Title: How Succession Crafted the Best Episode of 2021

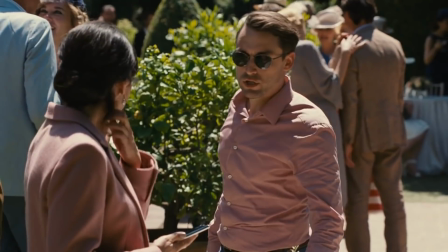In what feels like a boiling pot and a surprisingly tense sequence, he and Shiv start sniffing around and find out that their father is probably gonna sell the company.
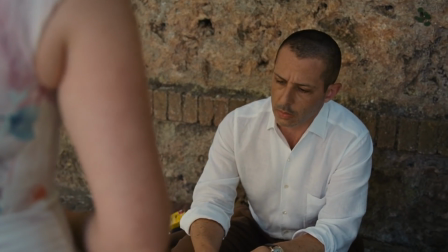They drag Candle to discuss their next steps and we get to this scene.
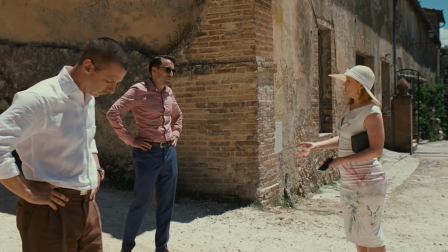Okay, where can I start? So, there are TV shows that would consider themselves blessed to have a scene like this in its roster.
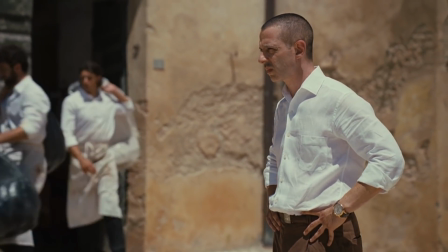A moment that just encapsulates the characters' dynamics, develops them, and manages to be funny, emotional, and cathartic all at the same time.
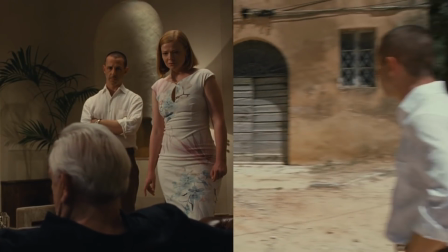Yet this episode has not one, but two. The second one I'm gonna mention in a while, but this is the first and big one.
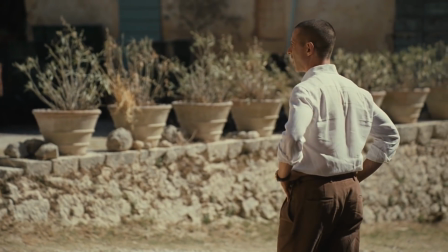For starters, I love how the change of tone happens.
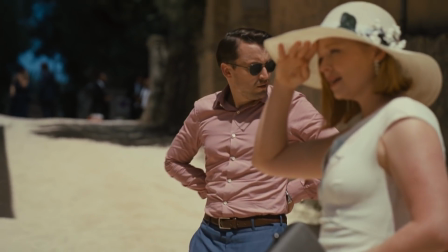Ken is completely tuned out, and both Shiv and Roman are in such a paranoia that they start suspecting him.
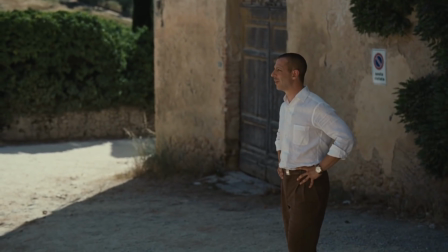Maybe he has something in this deal, maybe he's trying to sink the ship, yada yada.
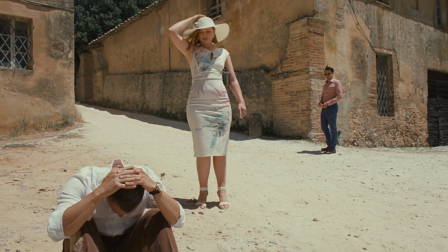But it's as the conversation goes along that they realize that nope, their brother is really in a bad place.
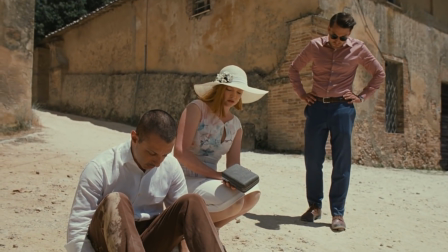And then comes that reveal.
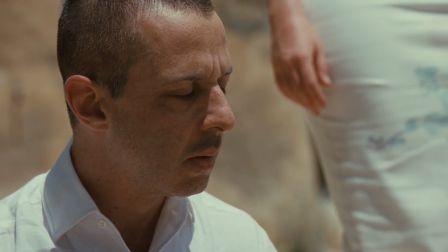I killed a kid. Hmm? What?
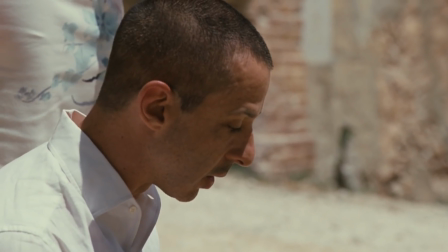What?
What is so shocking to me is that the show, up until this point,
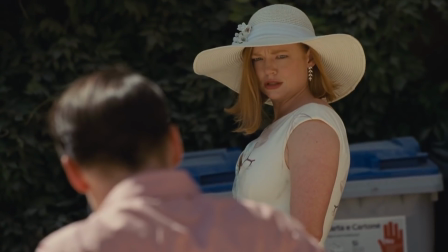had kinda programmed us, the audience to believe that this subject, about Kendall killing that waiter, would always be a big no-no to everyone else,
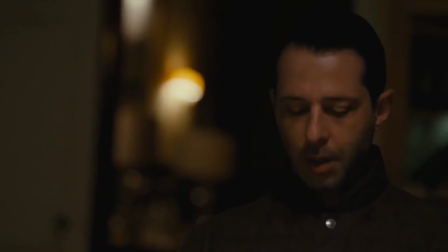especially his family. Carolyn shuts him off when he tried talking about it, and he almost spills the beans to Shiv last season, but holds back,
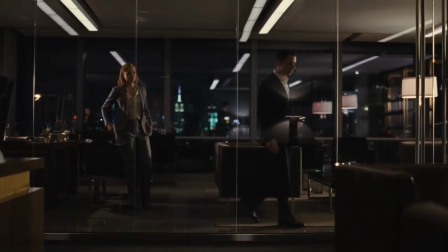because they can't be trusted, because they don't give a damn, and a lot of events this season reinforce this idea.
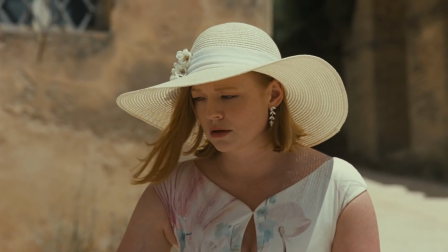But it's not what happens. Both Shiv and Roman comfort him. It's awkward, weird and slyly fucked up, but they are trying.
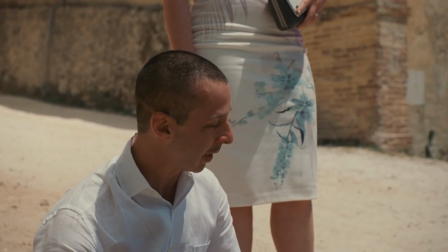The way the dialogue progresses is just masterful, it feels surprising but completely in character.
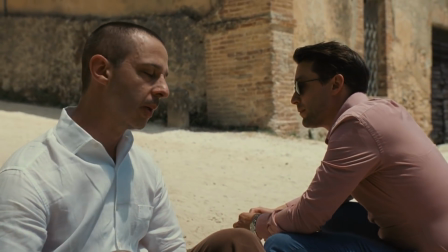And as I saw Roman on the ground with Ken, cracking very uncomfortable jokes about how he suffered more that night because he couldn't get a drink,
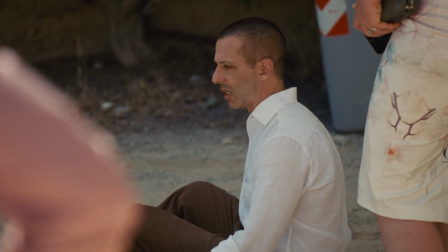I honestly felt… relieved. And I feel awful for saying this because it's the death of an innocent man they're discussing and Roman is joking about.
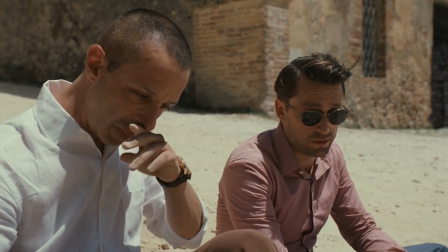But I was so caught up in the emotions of the particular scene and this character's journey, that the way they welcomed these news was like breathing a sigh of relief. relief.
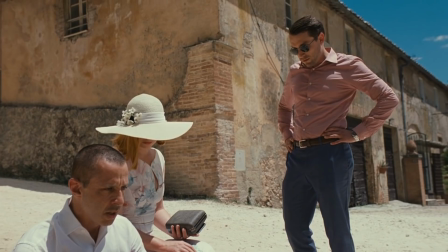I feared what would they say, what would they do with it, but this moment made me realize that throughout all the sniping,
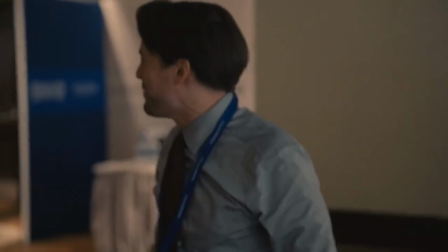all the backstabbing, all the screaming with each other, they do have a limit, they do have a line.
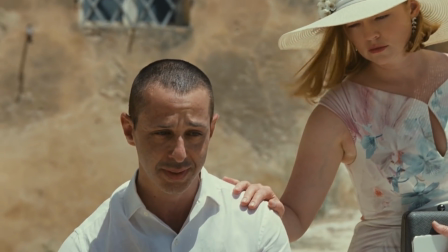And in their own flawed and strange ways, the three siblings have each other's backs.
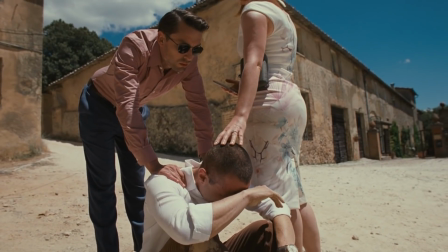And not only the writing, but the acting and directing as well. A lot has been said about the framing and that beautiful shot that is probably an all-timer in TV history by now.
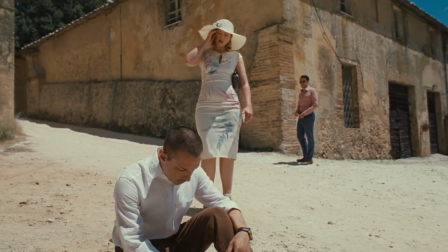But if we rewind back a bit, we see that even the staging of the actors tells a story.
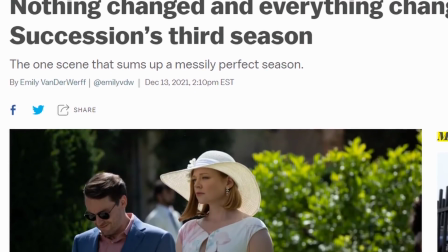And credit where credit is due, an article from Vox pointed that to me, I'll leave the link in the description.
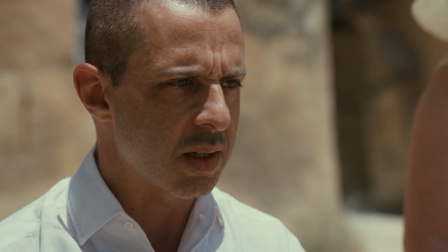But if you pay attention to the dynamics in this scene,
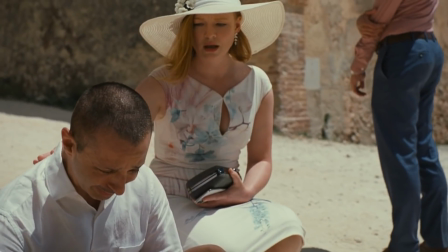every time either Shiv or Roman approaches Kandle and gets to his level, is when they're really acknowledging his dark state of mind.
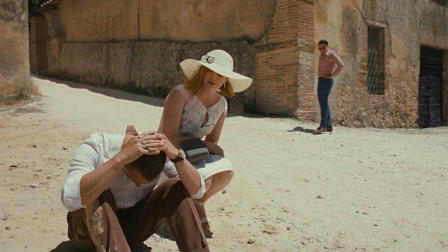In the beginning, it's Shiv who's comforting him, while Roman stands. As the scene goes on, he starts to approach Kandle both physically and emotionally,
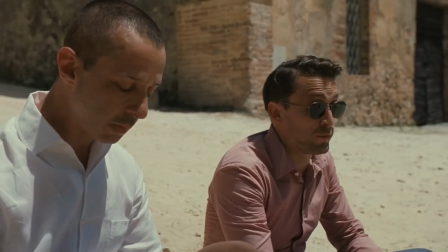until he finally sits down and it's his turn to comfort him, being also the first moment where his jokes land and Kendo laughs.
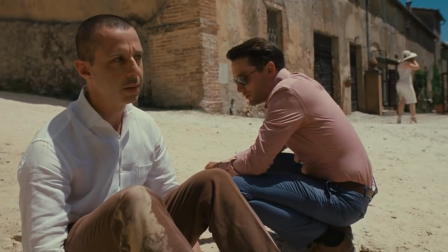Meanwhile, Shiv answers the call to hear about the deal and, guess what, she stands up and moves to the background because the deal is not the focus of this moment anymore.
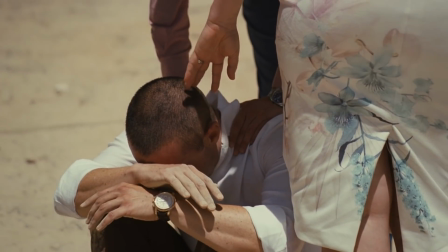And then it culminates with the aforementioned shot. It's beautiful and also sad, all in the details as Shiv quickly wipes a tear and they move on,
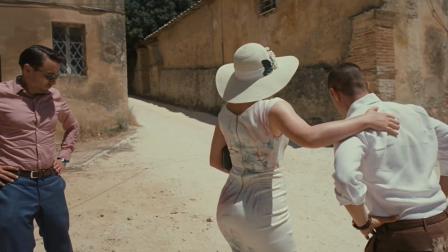because their upbringing has made it so hard for them to show emotions to each other,
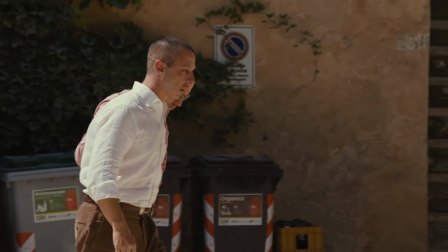With the exception of Kendall, who is dealing with the darkness inside him, yet finally being able to talk about it with his family.
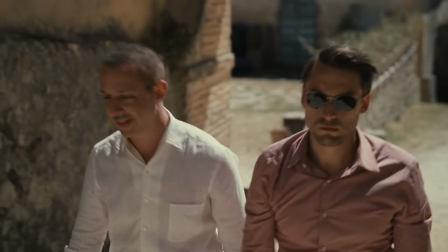With the cherry on top being when he asks one simple, gut-wrenching question.
Uh, can I be with you guys?
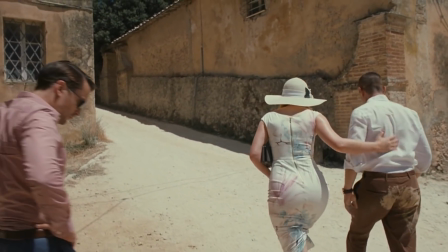Yes, yes, ok.
Man, this scene is a rollercoaster.
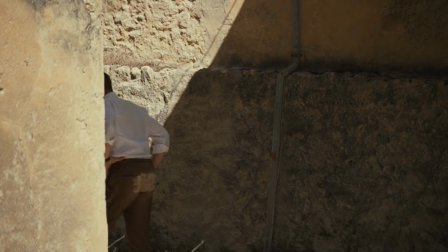But it provides such an organic moment to bring the siblings together and finally have them working towards a single objective.
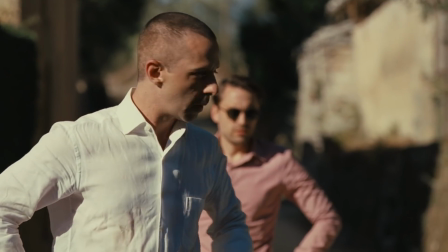Sink the deal that that is concocting.